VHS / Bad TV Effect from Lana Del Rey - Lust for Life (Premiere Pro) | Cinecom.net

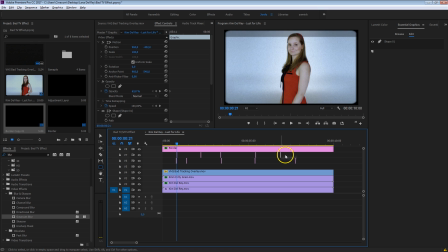993s
It really doesn't matter where you put it, it's just at random. And if we're going to play this, you'll see that it kind of has this little rolling effect to it, with these extra flickerings. Alright guys, we are almost there, there's one final thing that we have to do,
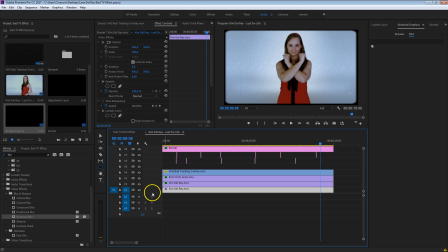1013s
and that is a tiny color correction to make the whole thing really look like some bad TV VHS tape.
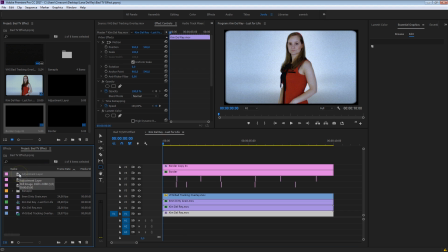1019s
So I'm going to go back to my project panel here, I already had the adjustment layer, if you don't have that yet, create a new one from the new item button down below here.
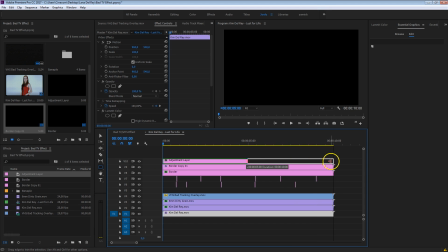1028s
So just drag that on top of everything you have, and trim that to the same size as the rest, select that adjustment layer and head over to your elementary color.
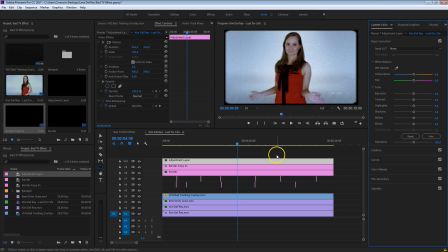1036s
And the color changes that we'll do now, will affect everything below that. What I want to do is kind of add a little bit of green into it. Green really makes it ugly. Sorry Kim, but that's the whole purpose of this tutorial here. Also perhaps make that more bluer, like this. And what you can also do is decrease the contrast.
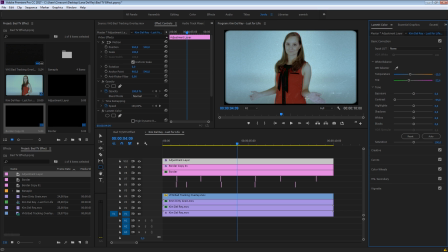1054s
We're going to make everything flat. That is also very typical for those old things. Glowbleed there is a lot of contrast, but in the sub-elements there isn't. So her face is now kind of flat, which is perfect. Perhaps increase those whites again to kind of blow out the background if you want so.
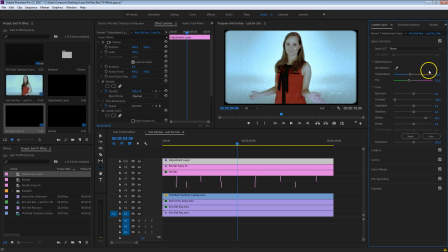1070s
These are really the final touches, so you can really do like anything you want in here now to create the effect that you desire. Ok, but I'm getting pretty satisfied here with this guys. Let's have a look before and after, so this is the final touch to it.
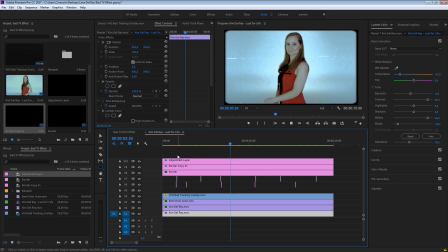1083s
So look at that guys, pretty VHS-y. Kim is just dancing there. Kim Del Rey, that's going to be the next big hit.
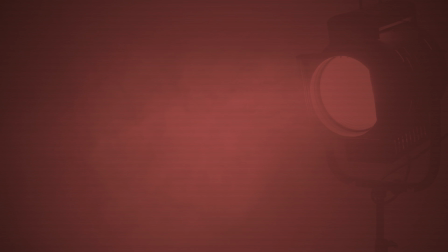1091s
Just stay tuned for that. Alright guys, thank you so much for watching again.
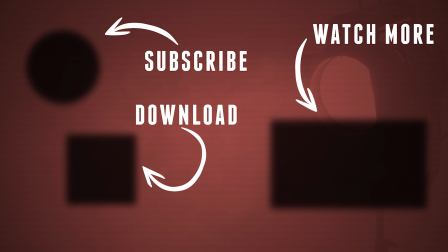1095s
You can download this project file for free with the included VHS overlay effect and if you want to get the emulsion grain, then make sure to visit rocketstock.com, you can find a link to it in the description below. But as always, stay creative!